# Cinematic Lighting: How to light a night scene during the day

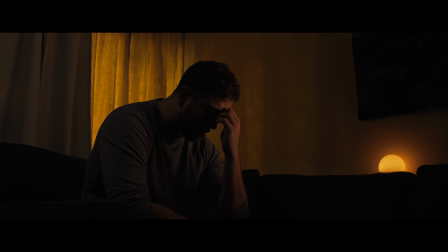[0:00]
I'm going to take you through the process of how we get from this to this. I'm Justin Safai. I'm a working cinematographer based out of Los Angeles, and I am in the film and television industry. I love to learn my craft. I love to practice new techniques, lighting, camera angles. I love to learn from other people's work, watch what other people do. It's kind of how I got my start, as I worked as a production assistant, moved on up to a camera assistant, and so forth. One of the ways I learn is I do lighting tests. I create a scene in my mind or a shot, and usually from some inspiration that I've seen, a photo, an image, a film, a video, and I try and create something from the image that I was inspired by. Hopefully, if you're here watching this channel, you also like to learn and are curious. One of the reasons I'm doing this is that I see so many videos online, great videos about people breaking down gear or technical data or breaking down what they think other people did. And that's great, and that's an amazing way to learn. But for me, I want to take you through the process of how I light something, how I think. So for this scene, I decided to focus on lighting and creating a window in the middle of my living room.
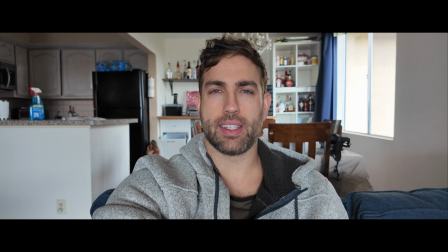[1:18]
I hope you enjoy. All right, we're gonna light this shot here of a man sitting on a couch.
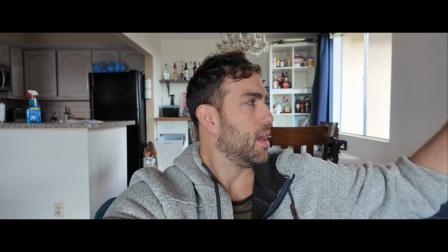[1:23]
As you can see, the room is very bright windows with a big bay window.
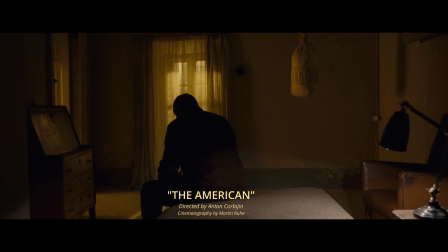[1:31]
I have this vision of, I'll put the picture up of something that kind of inspired me, but it's a sodium vapor coming through a sheer window at night. I promise I'm not sponsored, but I just want to take a second to talk about shotdeck.com.
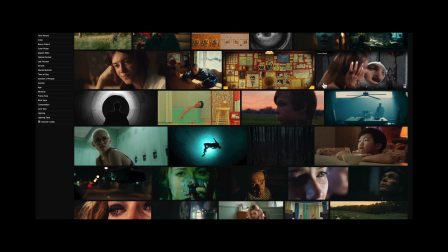[1:44]
I love using this website to find inspiration, put together pitch decks, and to study others' work. The first thing that I want to do when I walk into a space and I'm getting ready to light it is I want to take away all the light that I don't need or want.
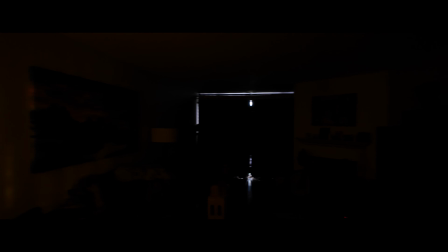[1:59]
I've blacked out the windows here and back there. So we need a scene to motivate our lighting. Yes, we have our visual inspiration, but since we're not replicating that shot, I like to have a scene to help determine the mood and tone of what I'm lighting.
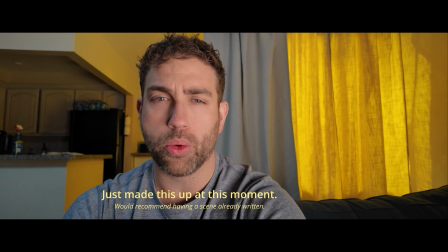[2:20]
It's a very low-key scene because our character is going through something very intense, some intense anxiety. So now we need to create our set. I live on the 3rd floor, so I can't bring lights in through my window. So I needed to create a window within the middle of my living room. We've got our fake window back here through shears.
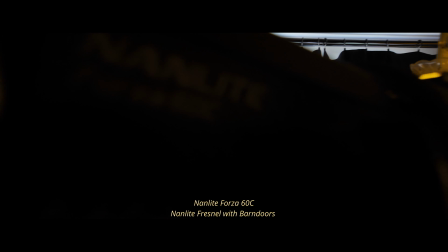[2:43]
I'm using this Nanlite Forza 60C, and that's trying to mimic kind of a warm sodium vapor street lamp look. Now that I'm happy with the background and how it's lit, the next thing we need to light is our subject, which is the man sitting on the couch.
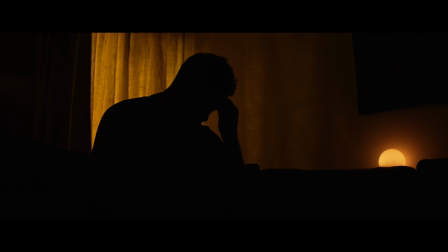[2:58]
This is what it looks like with just the window light and the practical light I have on. The practical is just an Aputure MC inside of a sphere light dome that I had lying around. So we have the key light literally sitting on the couch,
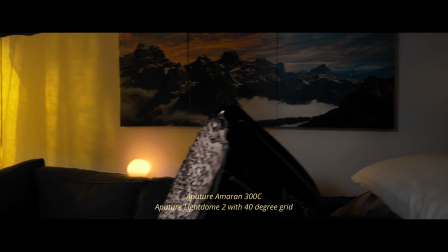[3:11]
the Amaran 300C in the Aputure Light Dome 2 with the grid.
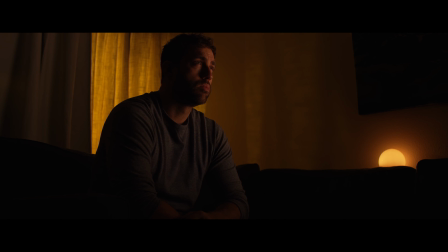[3:19]
This is what it looks like with the key light on. And then looking at this, I decided that I wanted more detail in the shadows.
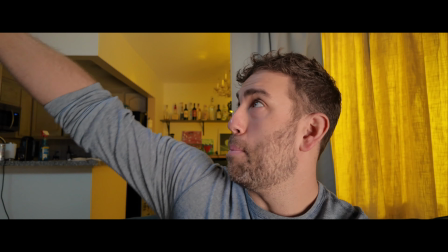[3:26]
So I added a light to lift the levels of the room. We have a light bouncing into the ceiling to kind of bring up the room tone,
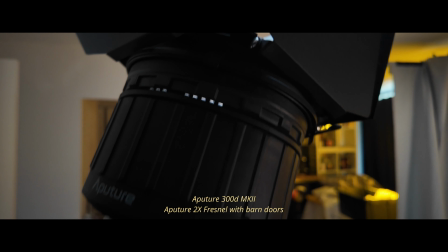[3:35]
which is the Aputure 300D Mark II with the Fresnel attachment bouncing into the ceiling.
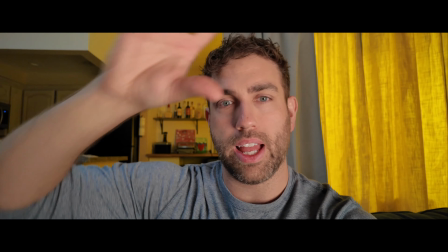[3:41]
And I've got the room tone cooler than the rest of the light. So this is what it looks like with just the fill light on.
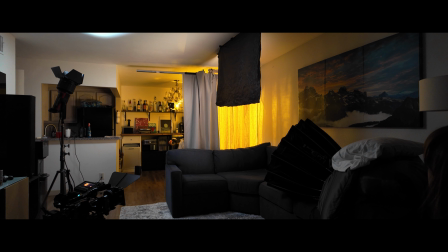[3:51]
The problem with bouncing light is that it will spill everywhere.
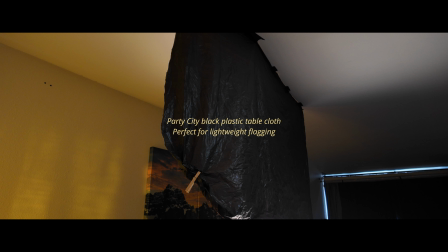[3:56]
I used a flag on the ceiling to block the light from falling onto the back white wall.
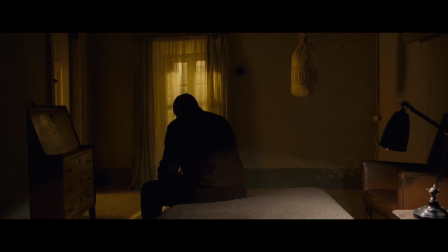[4:02]
So here's the visual inspiration, the photo that I saw. It's not meant to be a recreation.